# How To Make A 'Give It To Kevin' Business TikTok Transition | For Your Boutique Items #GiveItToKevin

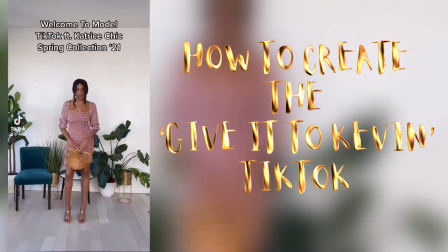(0:00) Give this to Kevin. Give this to Kevin. Kevin. Give this to Kevin. Give this to Kevin.
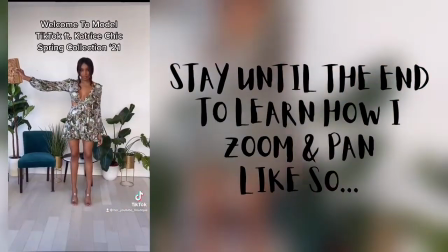(0:04) Give this to Kevin. Kevin's not here. Kevin's not here. Kevin's not here.
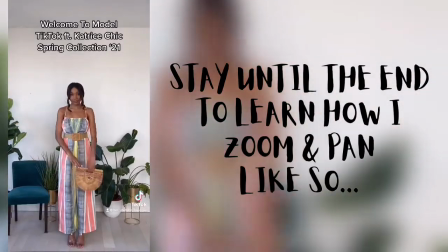(0:10) Kevin's not here. Kevin's not here.
Can I get a yer?
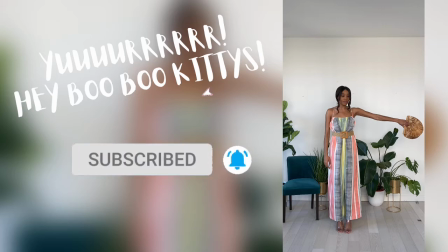(0:14)
Hey, boo kitties. Hey, boo, hey. What's good, y'all? It's the girl, the guy's name, 5'4" head again.
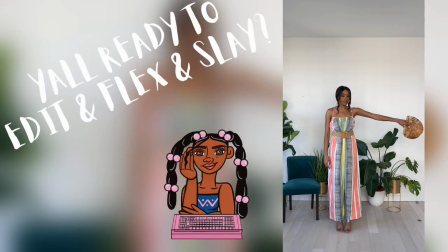(0:21)
You know what I'm saying? And I'm back with another video. And of course, you know, I'm here to teach y'all how to edit and flex and slay all on your iPhone 8.
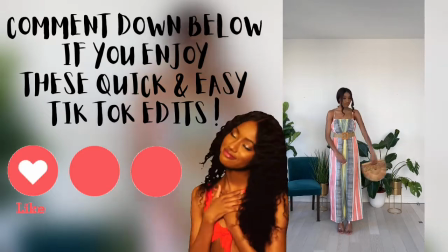(0:29)
All on your iPhone 8. And in today's video, I'm going to be demonstrating how I created this Give It to Kevin TikTok.
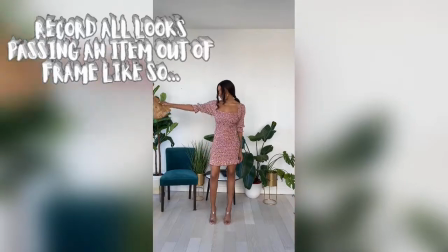(0:36)
And I'm also going to be sharing an extra tip that I teach in my university,
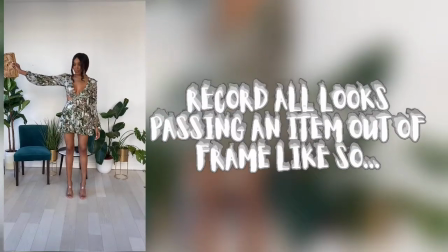(0:40)
Baddie on a Budget YouTube University, on how to zoom in and how to create that effect on your pocket camera.
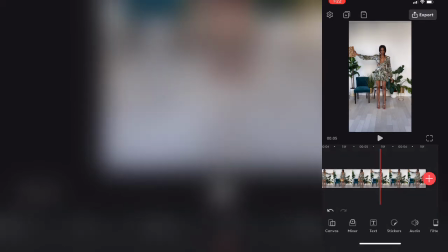(0:48)
You can check out my last videos with Kitty on how I imported my video clips to Videoleap.
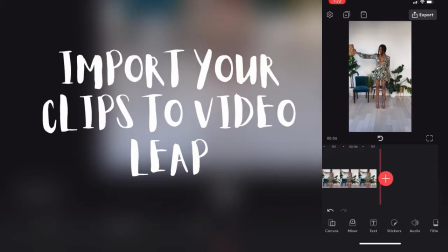(0:53)
So pretty much I just open Videoleap and I import all 3 video clips. And I'm going to show you exactly where to clip your videos now.
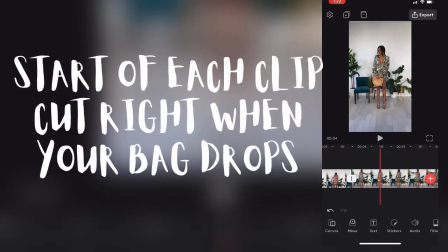(1:00)
The first clip, I'm just holding up the bag to my left and I'm clipping the beginning of the clip right before I drop, because I just want it to be a continuous swing, kind of like a pendulum.
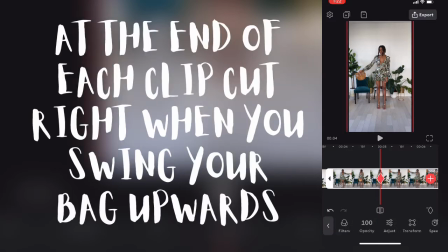(1:16)
So I'm going to do the same exact thing at the end of the clip. As soon as I swing my purse upward, so as you can see, it starts here.
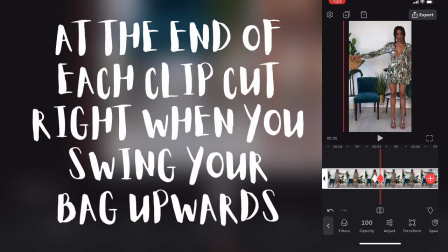(1:30)
Boom. That's where I'm going to want to clip the end.
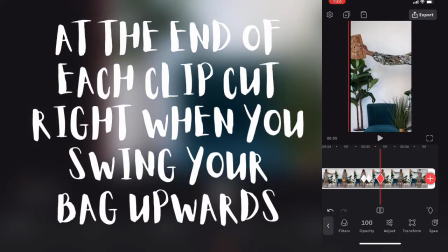(1:34)
That's where I'm going to want to trim the end of my clip, because again, I want it to be a continuous swing, like a pendulum.
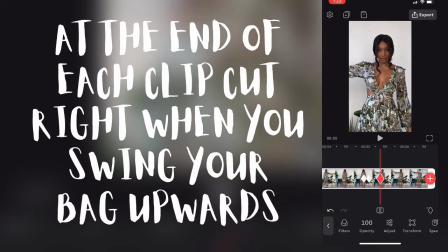(1:42)
I want it to be fluid. So for the second clip, we're going to do the exact same thing.
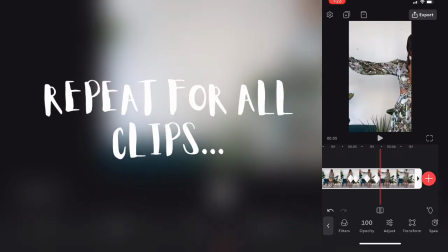(1:48)
I'm going to highlight it and I'm just going to drag this
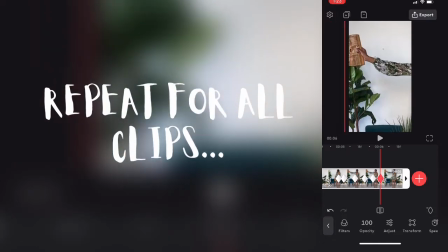(1:54)
timeline back and forth to see exactly where I want to trim this clip at the beginning.
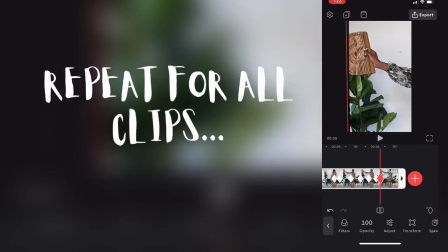(1:59)
So you are going to want to trim this clip at the beginning right before it drops,
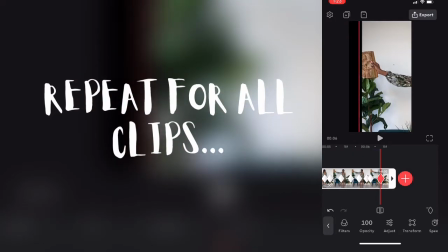(2:04)
and then at the end of this same exact clip, you are going to want to trim this clip
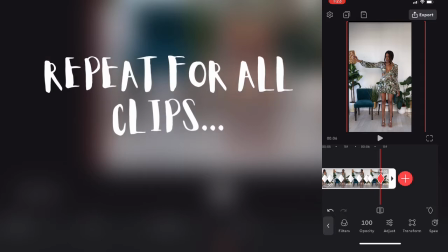(2:09)
right when you swing it up so that it can look like you're passing the bag to yourself with fluidity.
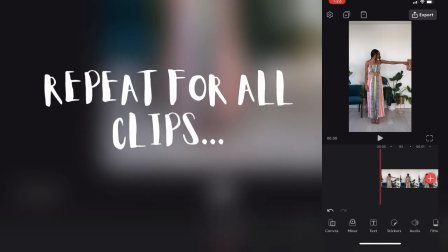(2:18)
It's all about cutting at the perfect timing.
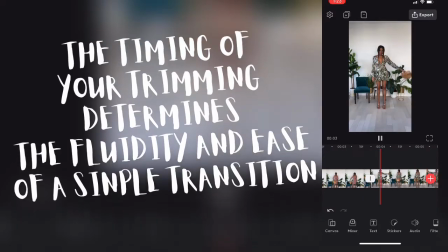(2:22)
That's the key to a smooth transition.
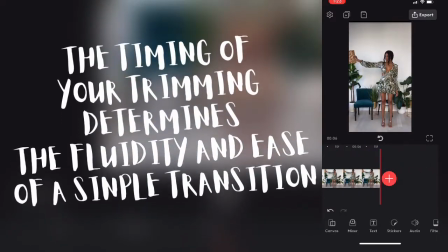(2:27)
It's not complicated. People overcomplicate it.
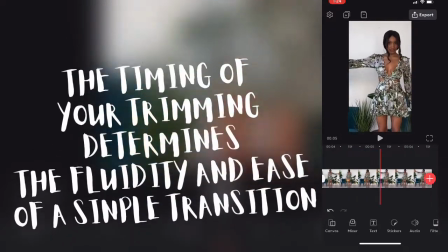(2:30)
And as you can see, boom, and then I cut right here as if I'm passing the bag to myself,
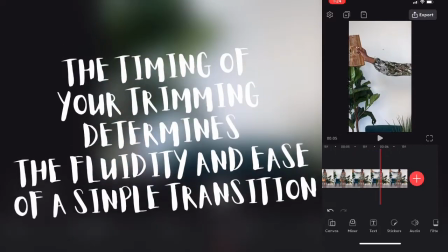(2:36)
and then I'm going to cut at the beginning right when I drop the bag. I'm swinging it over and I'm going to cut it right here.
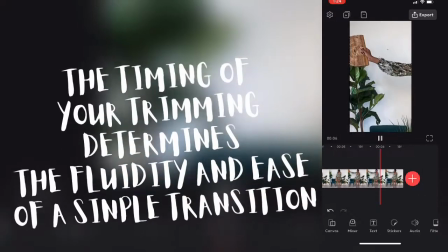(2:47)
Another thing that you can do you see how this bag, you can see the entire bag is somewhat visible?
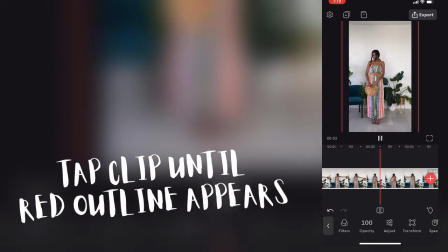(2:56)
You can tap it here and you can zoom in so that you can hide the bag, if that makes sense.
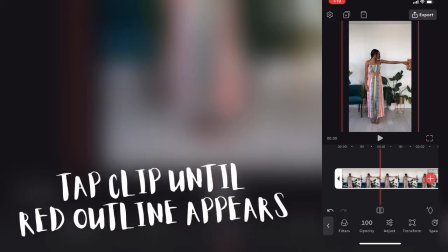(3:04)
I'll show you guys again at the end of this video because I know it's a little bit confusing,
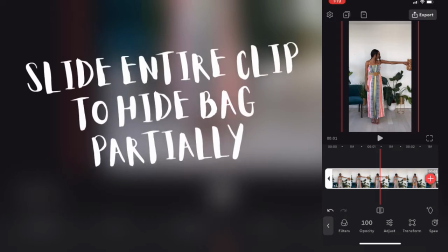(3:09)
but as you can see here, you highlight the clip and you can move the clip over once it has this red box frame around your entire video clip.
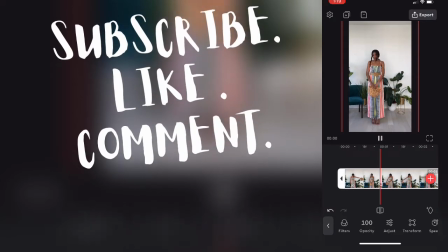(3:21)
You can just kind of scooch it over so that part of the bag is out of the clip,
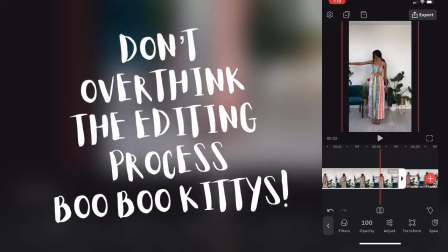(3:27)
because you don't want the entire bag to be visible, because you're supposed to be acting like you're passing the bag to yourself.
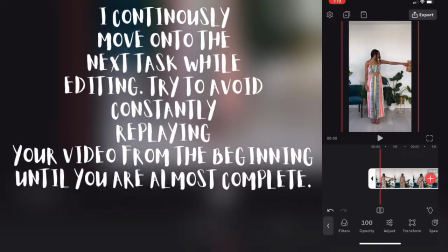(3:34)
So the third clip, we're just going to play it just to see. Boom. Okay. Cuts. Okay. And now for this part.
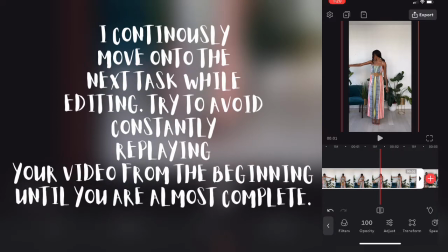(3:43)
This is how I zoom and pan in on my pocket camera.
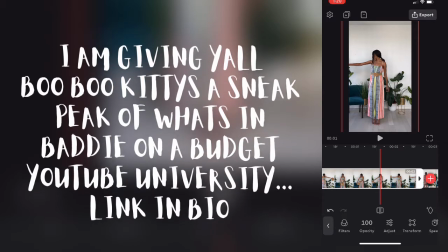(3:47)
In my university, I break this down elaborately so that you can really grasp the visual
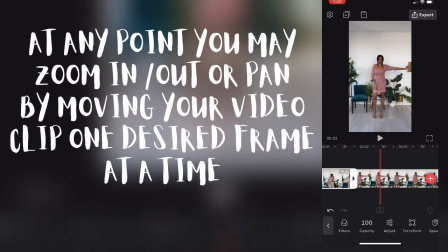(3:54)
demonstration of what I am showing you guys.
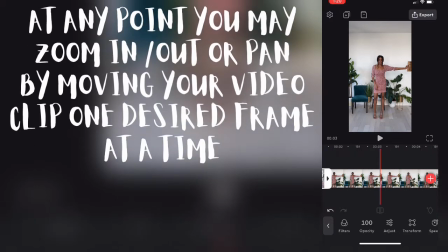(3:58)
So I'm going to try my best to explain this in the most simplified version possible.
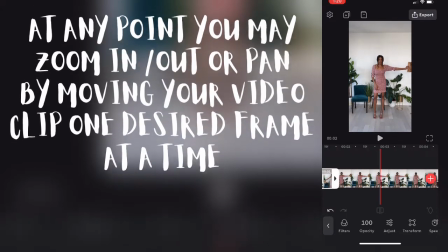(4:04)
So bear with me.